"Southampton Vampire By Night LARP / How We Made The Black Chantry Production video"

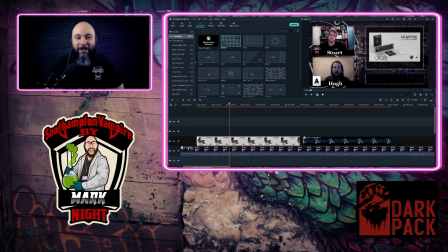8:36 You have to watch the videos quite often. So yeah, but at this stage, like you can see, this is where it starts to become fun.
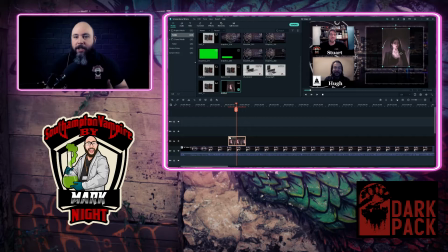8:43 This is the bit I enjoy most of all when making the videos, because now I get to add a little bit of creativity and person. Although the whole video is, of course, creativity because it's all created by me, but this is the stage where I go out of the kind of formula, if you see what I mean,
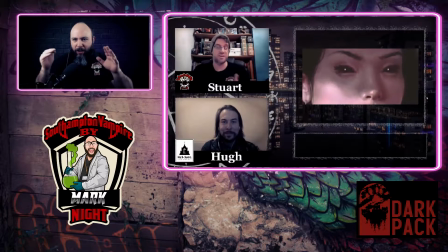9:01 the bog standard, the background, all of that stuff.
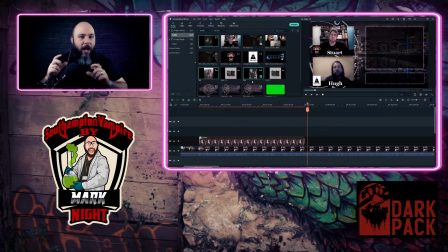9:03 This is where I can start to be creative, start to use pans and zooms on the imageries, deciding what part of the image that I want to see, how it's going to best fit within the boxes. Like you can see here, I've had to select parts of the images to make them fit.
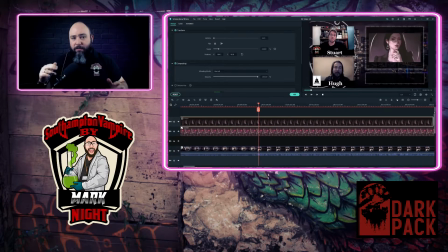9:17 Because otherwise what happens is when you drag and drop and squeeze and whatever, you literally, you end up with a little tiny false image, but it's just a tiny box.
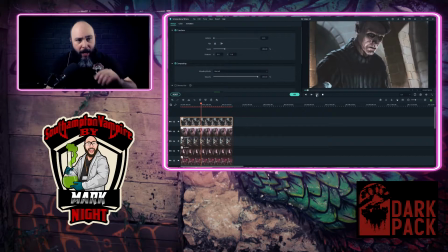9:26 So here you can see I'm going through and making all the images the same size. So what you can do at the, I think it's called transcript. I can't see it properly from my view here, but anyway, you can make it so all of the pictures are the same size, and exactly in the same location.
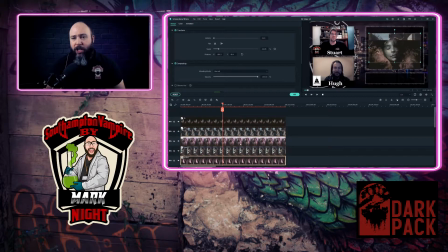9:46 I personally use this because I think it's quite jarring if you're watching a video and as it goes from image to image, the image moves a bit. For me, I pick up on that and notice it.
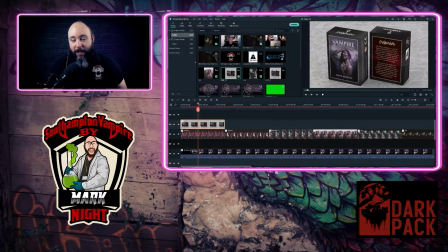9:55 So because of that, I try to do it the best I can with these to make it so those images don't move and it's a nice, clean transition between the two.
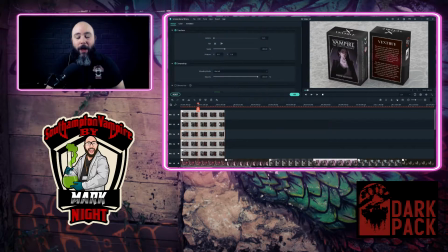10:03 Now, one of the issues I had while making this video was at the start of this, I had very limited imagery to use. So in my other videos, I can go crazy. You know what I mean? I can go onto places like Pixabay and stuff like that and get hold of, you know,
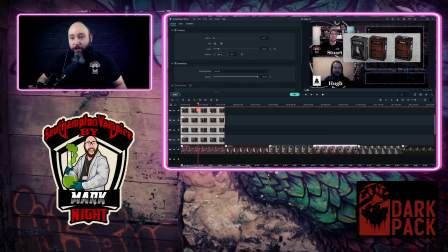10:18 fantastic images made by the community out there and be able to utilize them, you know, because they are commercially, you know, you can use them for commercial use without price. Because trust me, normally photos cost about £20 per photo.
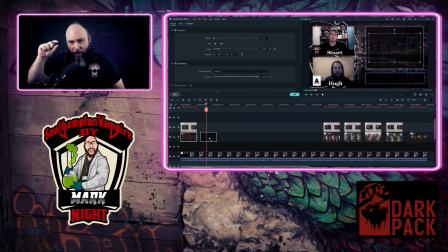10:32 So for me as a very small YouTuber, I can't afford that.
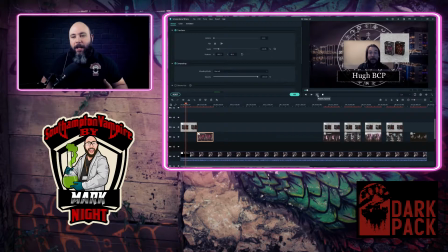10:37 So places like Pixabay allow me to add a bit of creativity in videos, a bit more imagery.
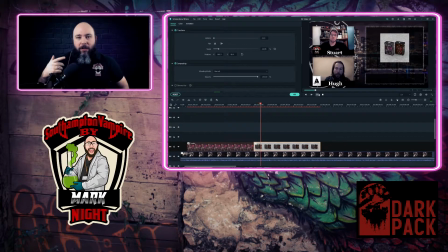10:42 So in my other ones, that's where you can see like thumbnails and stuff like that in the background. It's all taken from Pixabay and stuff. But the footage in here, the imagery in this video, because it's talking about product, because it's talking about a game,
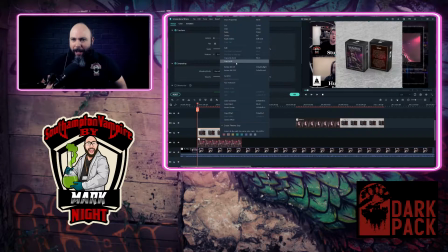10:57 has its own imagery, if that makes sense.
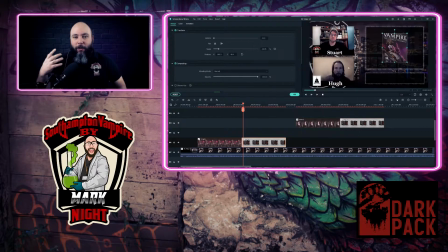11:01 I really struggled to kind of find a way of making it entertaining on what was going on the right hand side of the screen for you guys.
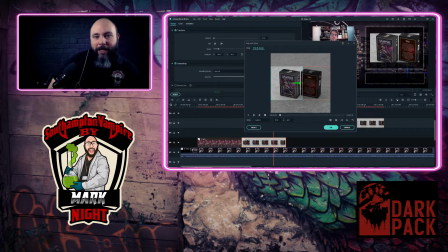11:10 So here I'm playing around with different ideas of maybe trying to pan and zoom across.
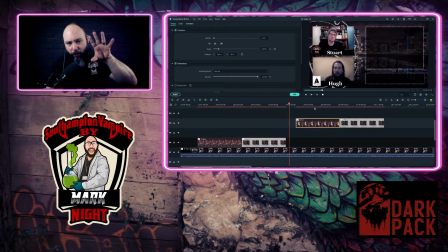11:16 I was trying to make it so you could zoom in onto one image and then it would zoom out onto the other.
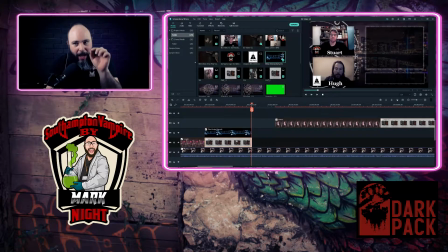11:22 So you would have you would zoom in on the guitarist's face there, and then as you got to his eye, it would zoom back out, and then you would see the cards. Unfortunately, with that didn't really work because the image on the card box was at a slight angle, which meant that when I tried to do that a minute ago, as you just saw, it wasn't going to work.
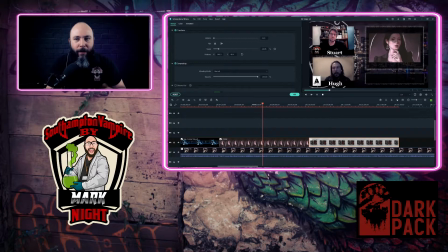11:39 So I had to, you know, this is the bit I like, the trial and error, the playing. This is where I learn new skills and new bits and bobs.
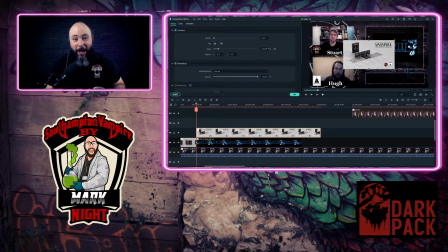11:48 So yeah, like I say, it was fun doing this bit, but it was just trying to figure it all out.
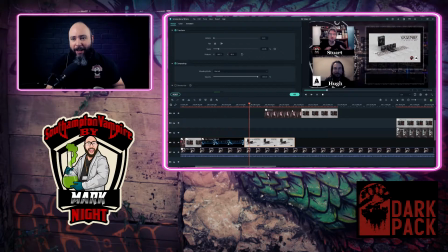11:55 It took quite some time for me to go, how am I going to make that imagery look nice, look interesting for you guys?
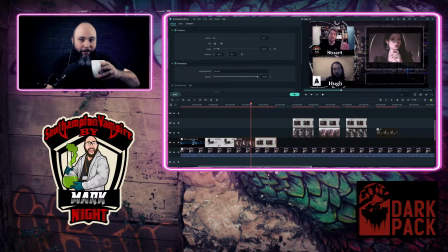12:01 So yeah,
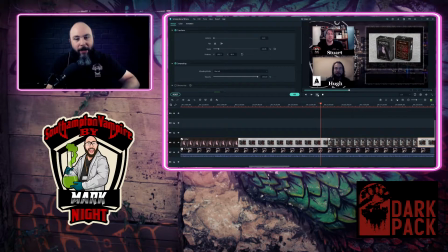12:05 and as you can see here, I'm just going through as well, making sure that the images are on the screen for the same length of time as well. Because what I'm trying to do at this point, because I didn't have many images to use, was stretch the images out, so there was always an image going on throughout the video.
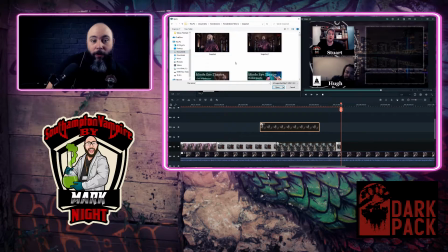12:25 Later on in the video, you'll see that I was able to gain hold of some more imagery, and at that point, that made things a damn sight easier.
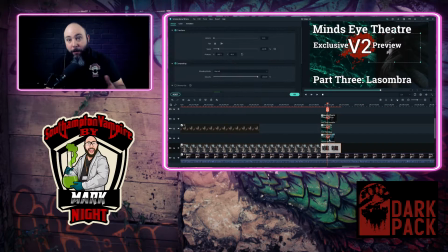12:31 So, like for example, now I'm now going on to discussing.